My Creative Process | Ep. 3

For these creative process videos, I literally just hit record without an idea of how I'm going to put them together, so I never know when to do the intro, but we're somewhat at the beginning of this project, so welcome to Creative Process Episode 3.
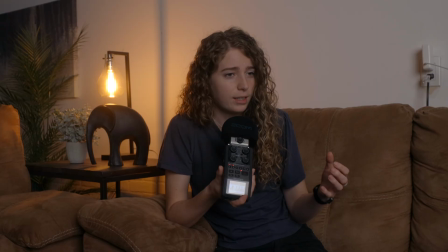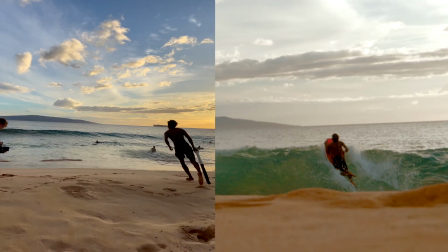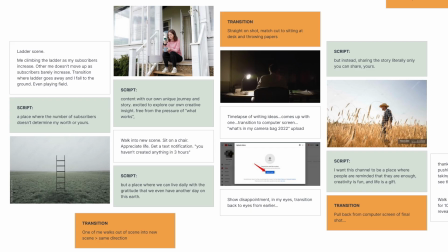[0:29]
So here's the deal. I have an entire storyboard for this particular video, and I spent hours putting it together. I might completely ditch it. I don't know. That is the reality of the creative process. These types of thoughts happen to me often. I do something, I feel great about it. I film something, I start to doubt it, I start to wonder, I start to wrestle, and then I want to give up, I want to procrastinate. But in the end, you guys usually don't see any of that. And you guys typically just like the video that was produced and got the message. And I have to remind myself that's what's important. And on top of that, I'm continuously learning that producing more quantity of something will lead to better quality. I really like quality. I really want my work to always be of utmost quality. And while wanting utmost quality isn't a bad thing, I'm starting to learn that the repetition of creating will ultimately get me to the quality that I'm actually seeking and the opportunities that I'm actually looking for. So this is where I'm at, and we'll see what I come up with in the end of this video. I will say I am actually super proud of the first scene that I filmed though. I think I actually got the lighting exactly how I wanted it to be. So on that note, why don't we watch me film the first scene, and then you'll see what I end up doing next.
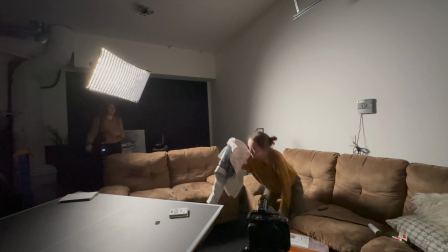[1:47]
So this is what I want to do, is I want to create a side light on you so that there's a really harsh shadow on the other side of your face.
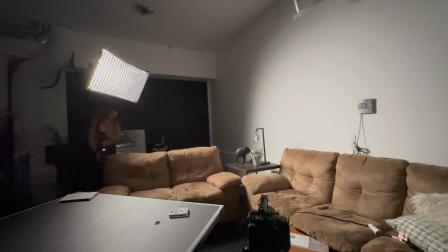[1:54]
But then I got to create an eye light. This is me just thinking out loud.
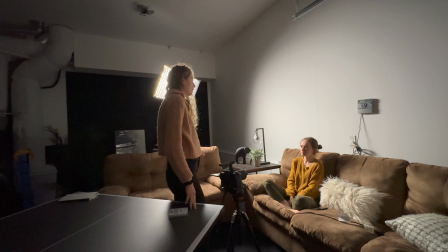[1:59]
Lighting is very underappreciated and like almost the last thing people learn in filmmaking.
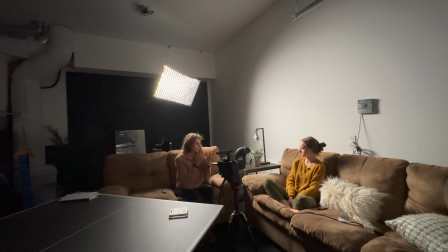[2:06]
And it's the thing that makes your shots look the best. So pretend like I'm here and that's where you're going to mostly be looking.
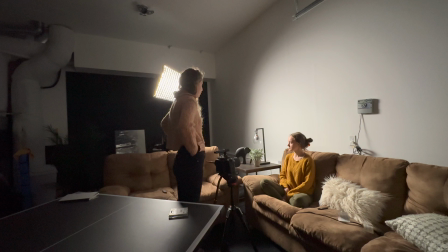[2:14]
So while I'm trying to figure out this light on your face. Okay, you know what I don't love? Just a straight white wall behind your head. It's ugly. So I either change the angle.
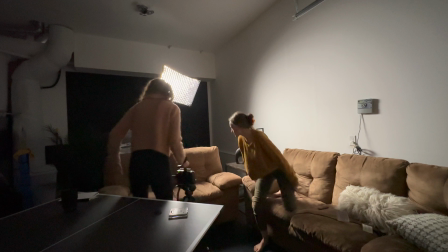[2:25]
Let's see. So I think, can you sit here for me? But sitting still looking this way?
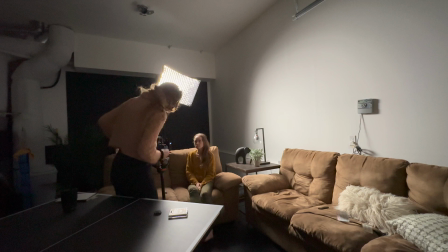[2:31]
This way? Yeah. Okay, cool. Yeah, that might be what I want. We're getting closer.
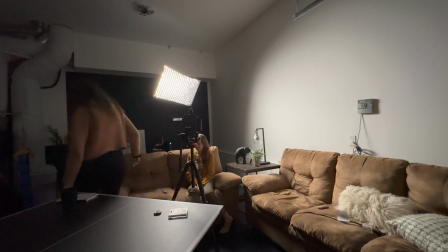[2:37]
Now I'm gonna make sure I can get the light directly on this side of your face. I'll get a backlight on the back of your head.
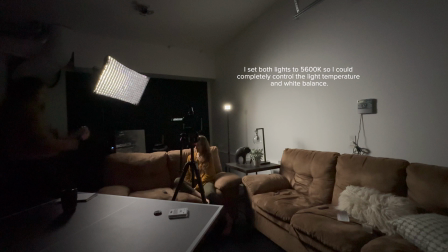[2:44]
Yay, exciting things. So let's see. Make this 5600 to match that light.
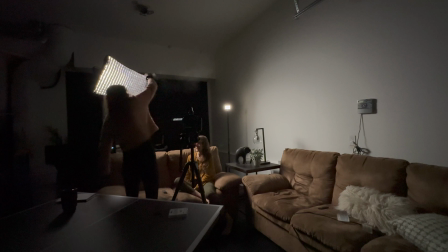[2:50]
This is called Atmosphere in a Can. Atmosphere in a Can. Yeah. Bring it down a little bit.
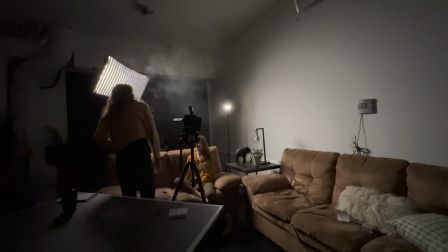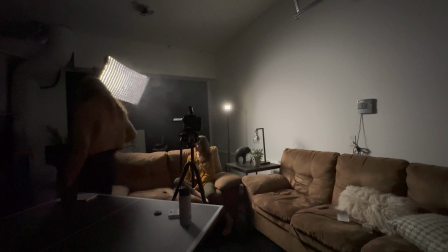[3:07]
Catch it. I need to make some more changes. I think that this light's too intense.
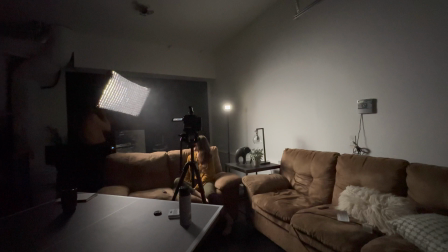[3:14]
So what we're gonna do is use my other light.
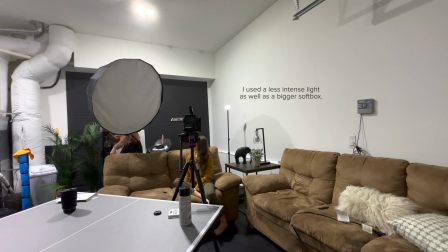[3:19]
Now this is a bigger source, so the light will be a lot softer.
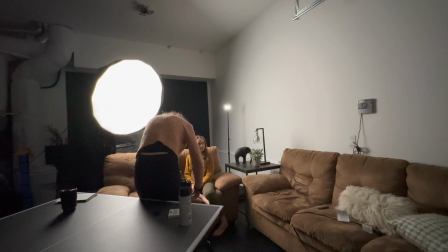[3:25]
And I think I might need a softer look for what I was going for, even though it's gonna spill into the background.
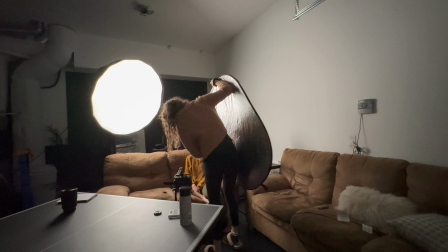[3:32]
This is better, this is getting better. See how it makes that darker? Whoa, that's you see magic.
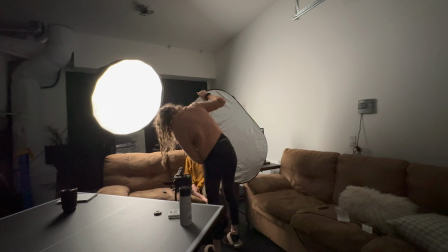[3:38]
That? Because we're absorbing the light. So it gets the more dramatic effect that I want.
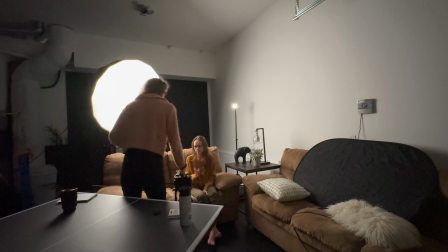[3:47]
The point is to get this as close to you as possible and out of frame still.
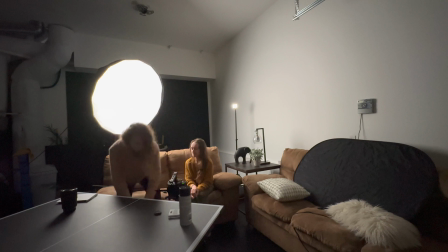[3:52]
Face your body this way a little bit more. Yeah, lean forward and look to the side and up a little bit.
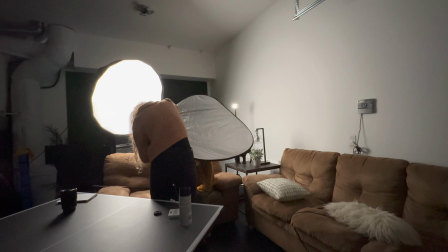[3:58]
Whatever is the most comfortable for like this type of position. I like that. I like when it's shaping the light that way.